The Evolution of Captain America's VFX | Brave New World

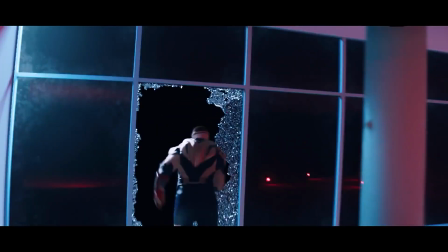They drew inspiration from real world examples like wingsuit pilots,
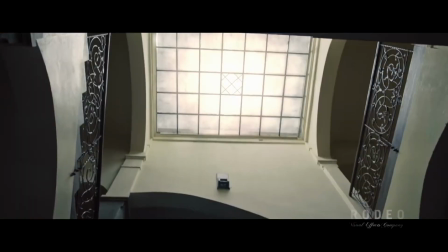incorporating camera angles, and perspectives that mimicked their experience
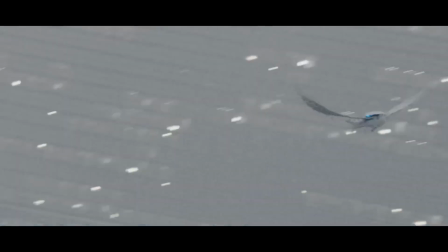A key aspect was making Falcon's flight unique compared to other MCU characters like Iron Man
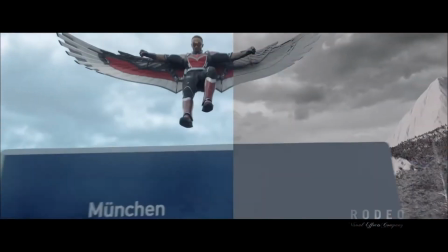They achieved this by emphasizing different flight patterns and a distinct center of gravity for Falcon
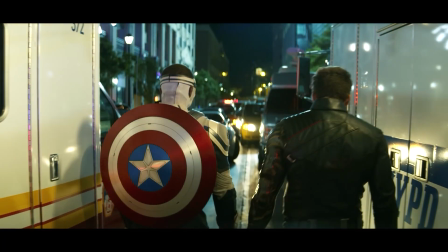They digitally removed seams in the costume to stay consistent with Marvel's rules for all superhero costumes to be seamless Early in the filmmaking process,
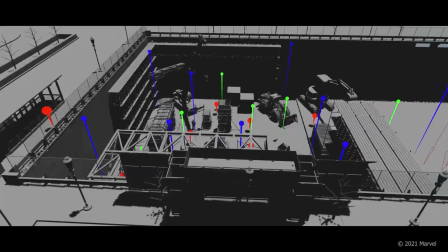the team recognized the need for a complete digital reconstruction of the filming location.
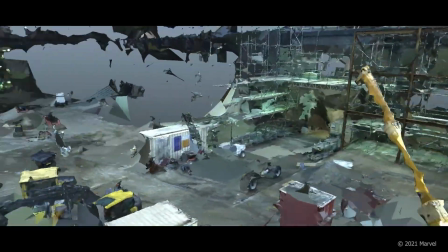To achieve this, they employed extensive photogrammetry and LIDAR scanning across the entire movie set.
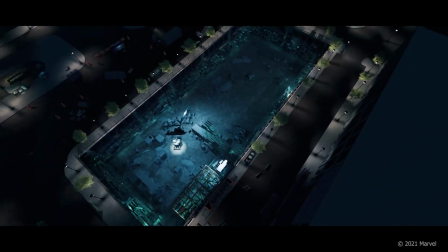This data was used to create a photorealistic digital representation of both the street intersection and the subterranean construction pit.
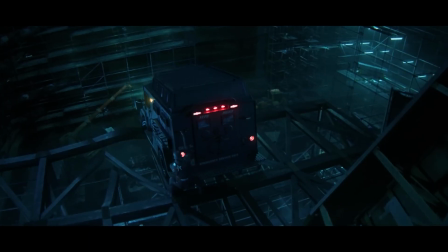The virtual construction pit offered significant cinematic flexibility.
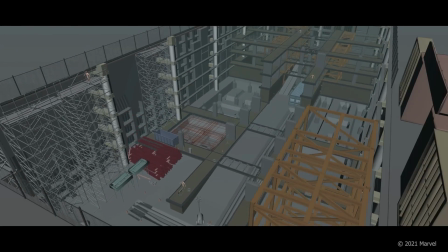Filmmakers could easily adjust its dimensions to suit the requirements of each individual shot.
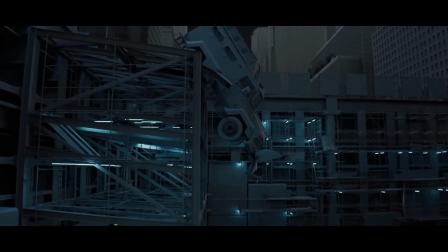For instance, to enhance the sense of peril and facilitate the execution of thrilling stunts,
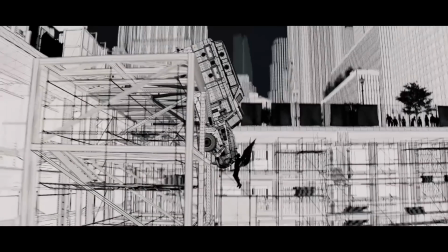the digital pit was often lowered in scenes where live-action shooting occurred at street level.
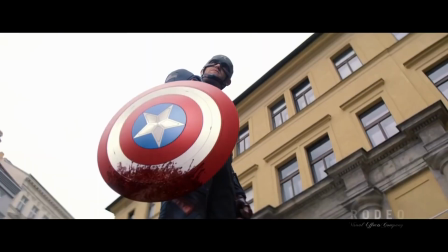To further enhance the realism of the digitally crafted locations, the team incorporated additional details.
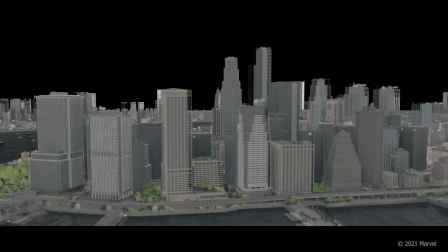This included digital set dressing,
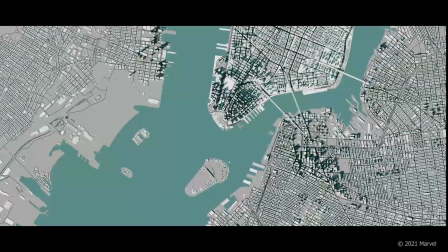the inclusion of digital crowds, and the integration of surrounding buildings to accurately replicate the distinctive urban feel of New York City.
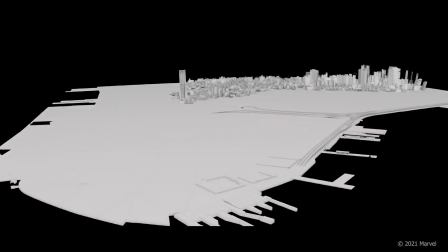Sony Pictures Imageworks undertook the task of creating a fully digital, photorealistic representation of New York City.
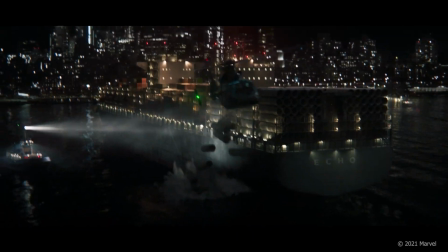Using real-world data and meticulous attention to detail,
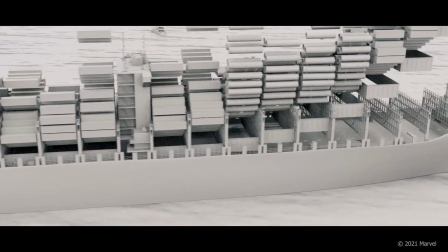they built a photorealistic environment complete with street-level details, moving traffic, and iconic landmarks.
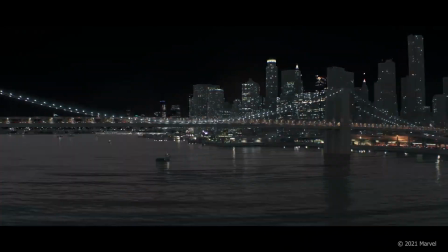This digital city allowed filmmakers unparalleled creative freedom,
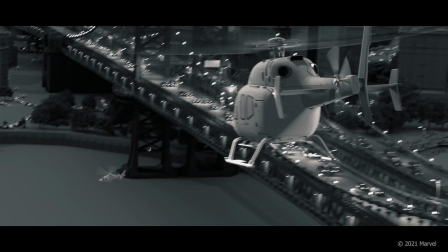enabling them to capture dynamic action sequences from any angle and altitude.
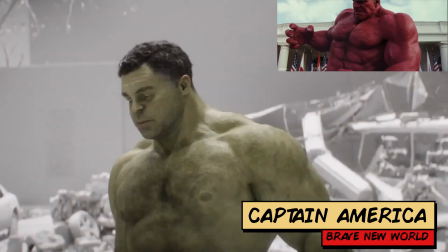The filmmakers sought to differentiate Red Hulk from the original Hulk, not just the color change,
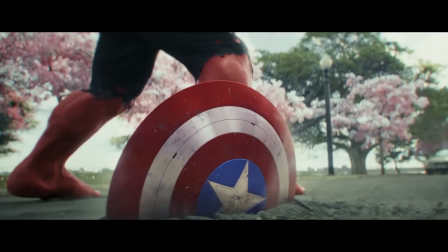focusing on a more tactical and military approach, inspired by Thaddeus Ross' military background.
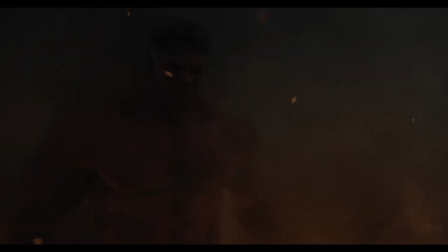They particularly included Ford's eyes in the design due to how important the features are to designing such an iconic character.
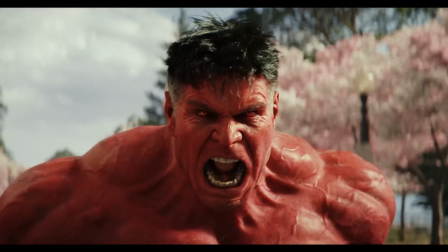The climactic fight between Red Hulk and Sam Wilson was a complex undertaking, involving extensive visual effects work and intricate choreography.
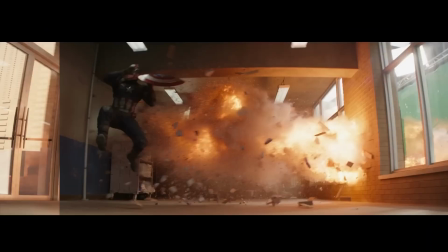Well, that about wraps up this video on how the Captain America movie franchise utilizes state-of-the-art visual effects
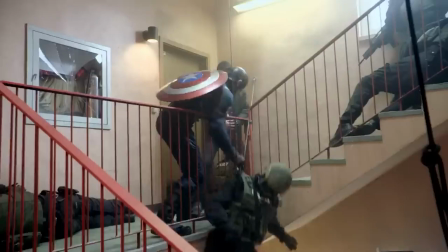tools such as Autodesk Maya to create one of the most iconic Marvel superheroes in the MCU,
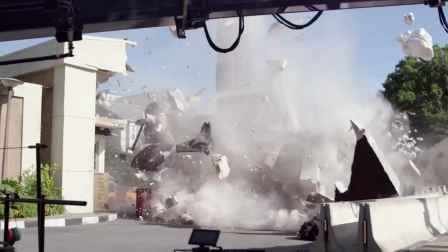and how state-of-the-art software workflows and practical effects are an important integral piece to the feature film creation process.
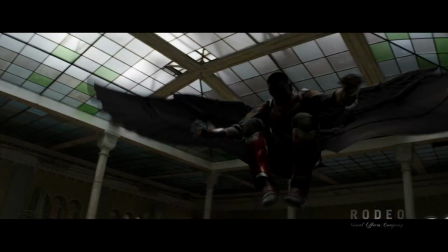All departments work together to bring something new to each installment of these franchises, building upon the designs and CG enhancements from previous iterations.
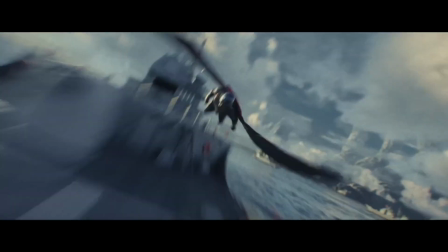The newest entry in the series looks better than ever. Will you be watching in theaters on release day?
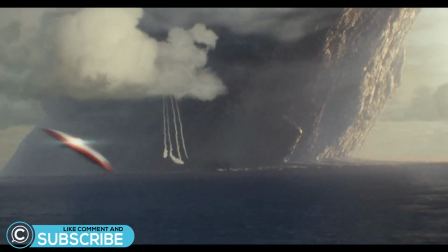Let us know your thoughts in the comments. And don't forget to like and subscribe, and we'll see you in the next one. Perfect!